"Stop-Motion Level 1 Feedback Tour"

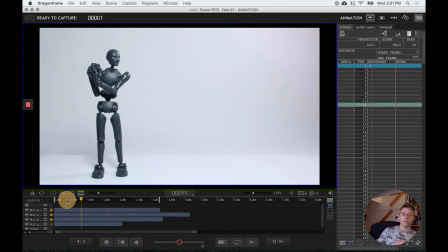498s
And then to stop that quickly, I think it would be more of an ease in, a slower ease into that kind of a pose,
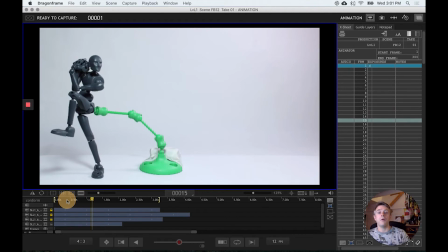505s
especially that he's going to lean back that far on his one hip. Again, I'd have to look at the real footage, but
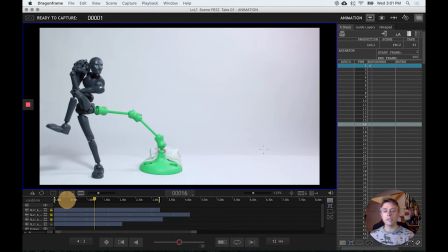519s
yeah, and then another little thing is, going into these holds in a pose like that, it's a hold, but he's not a frozen hold. He's kind of just slightly moving to it all. And I think it just needs those extra little frames from there to there, or another frame in.
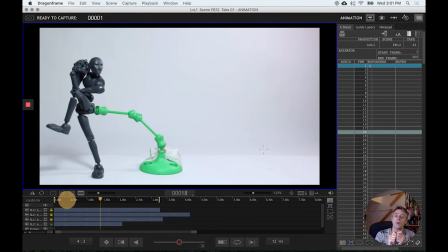537s
And since sometimes it's like, okay, you move the thigh just a little bit, and then the foot, and then the next frame is just the foot. And now the other way, now the thigh is moving down, but the foot stays up a little bit. So you're just creating that little, it's still moving, it's not frozen, it's just like that ease in. It's like a pendulum,
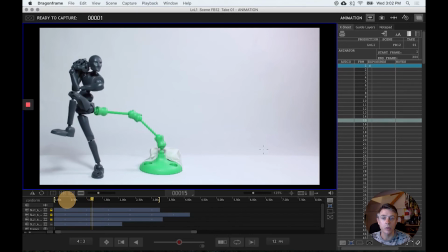557s
and especially for the top body, the torso, it moves a lot here compared to this frame, and then it stops. So it'd be nice to have those extra little in-betweens. And I'm missing a frame in here, maybe even two.
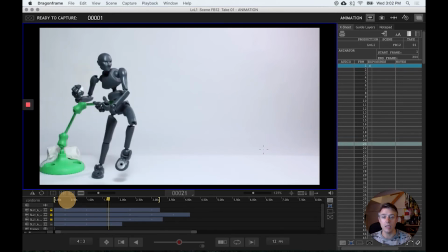578s
It's such a huge dynamic change, and it's less of a change than here.
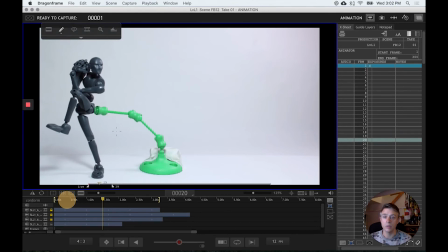586s
So you just need another in between, at least one in between here, maybe even two. Like I said, coming out of something a hold here, and he anticipates with his leg. That could have did with an in-between a little slower. You just fill in the blanks from there to there.
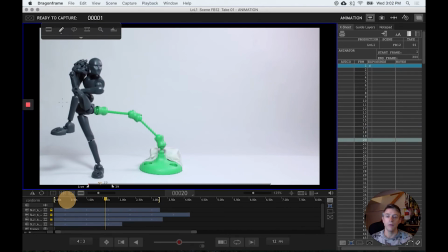604s
Easily 2-3 frames you could fill up for that. Before he goes to that, that's a huge move. So I'd 1 or 2 frames into that. Because so if they're, again, it's all in the anticipation sometimes, but you're getting into those each one phases,
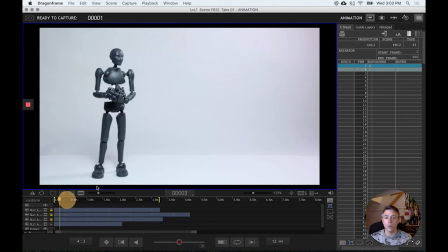619s
and so what happens is that it goes by so quick that you kind of miss the actual action.
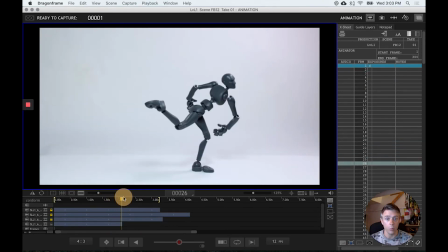624s
I feel the whip, I feel the throw, the whip around there, that I feel, and I think it's the same.
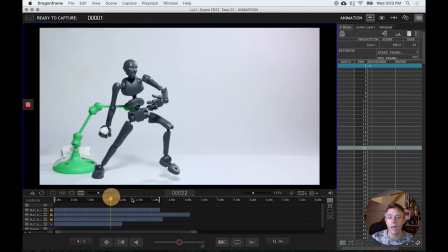631s
The concern I had in the other one.
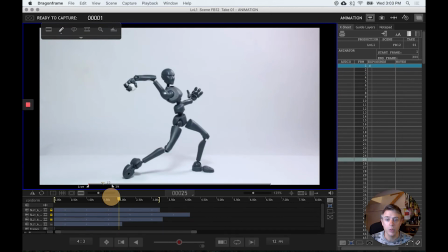635s
So that twist around, he went from hand on top of the ball, hand underneath the ball, now to hand on top of the ball, and then it's gone.
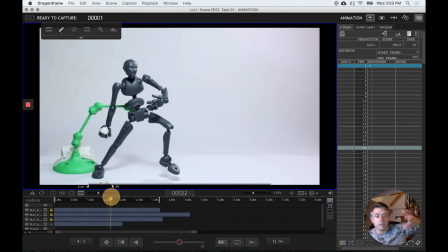648s
So that kind of, to me, feels like he does like this little flippy trick.
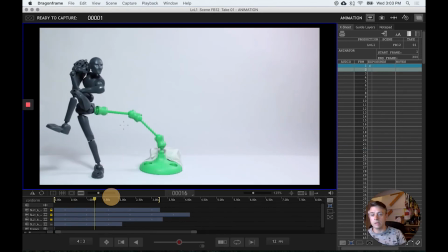654s
Maybe that's his type of throw.
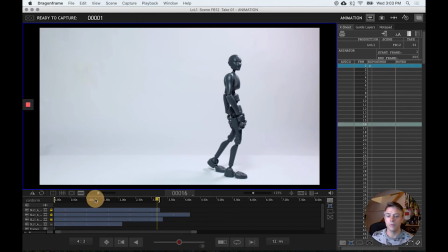655s
I just feel like that type of snap to it, which I guess throwers, pitchers do that, I guess.
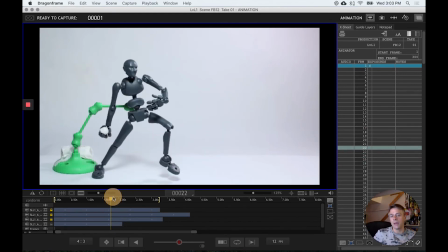664s
But I think the main thing is with that throw, because it's so quick,
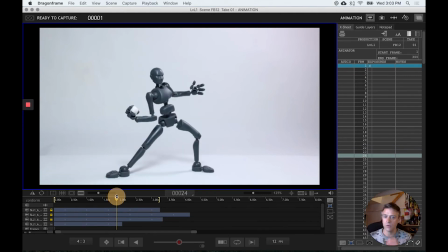668s
you need every single pose you can get, every single little bit of information, because it's going by so quickly.
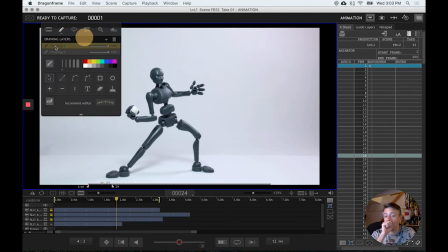675s
That's also it's one of the big reasons why a lot of people do things on ones. Is that again, you have twice as many frames now. You can, especially for fast action, it's running by just as fast, but now you're able to put it in between and still keep that super quick.
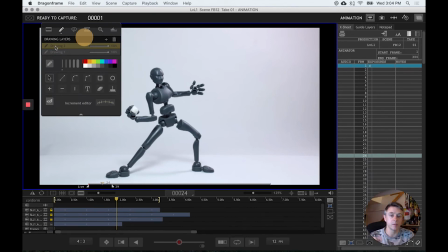690s
So that's also one of the reasons why fast action on ones, slower on twos. But in the case of this, I think it just sort of needed just a shift of the frames.
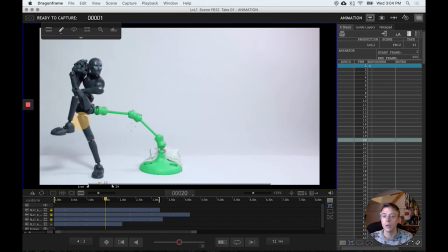703s
Maybe like over here, we needed another frame or two here.
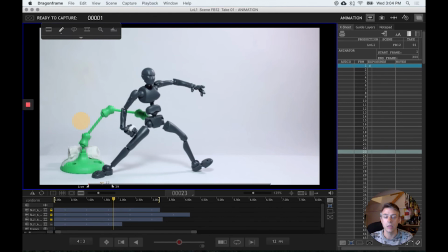708s
That's great. That's great. This frame here. So if we go to, okay, so here's his ball. And we'll go with a little basic arm here.
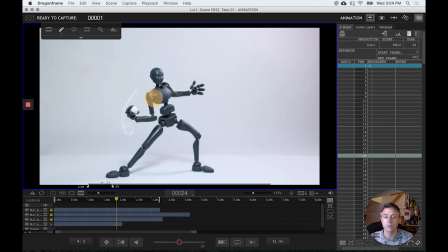721s
So we'll keep the torso there. Let's say that's where the shoulder joint is. We got another shoulder joint, and we've got this guy, and we've got ball, and then it's gone.
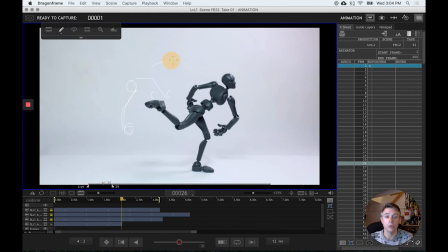732s
So we're assuming it goes in this fashion.
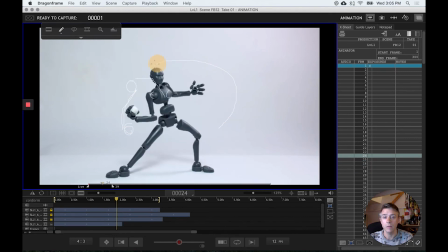737s
Okay. So if that's the case, then that should also have that same arc.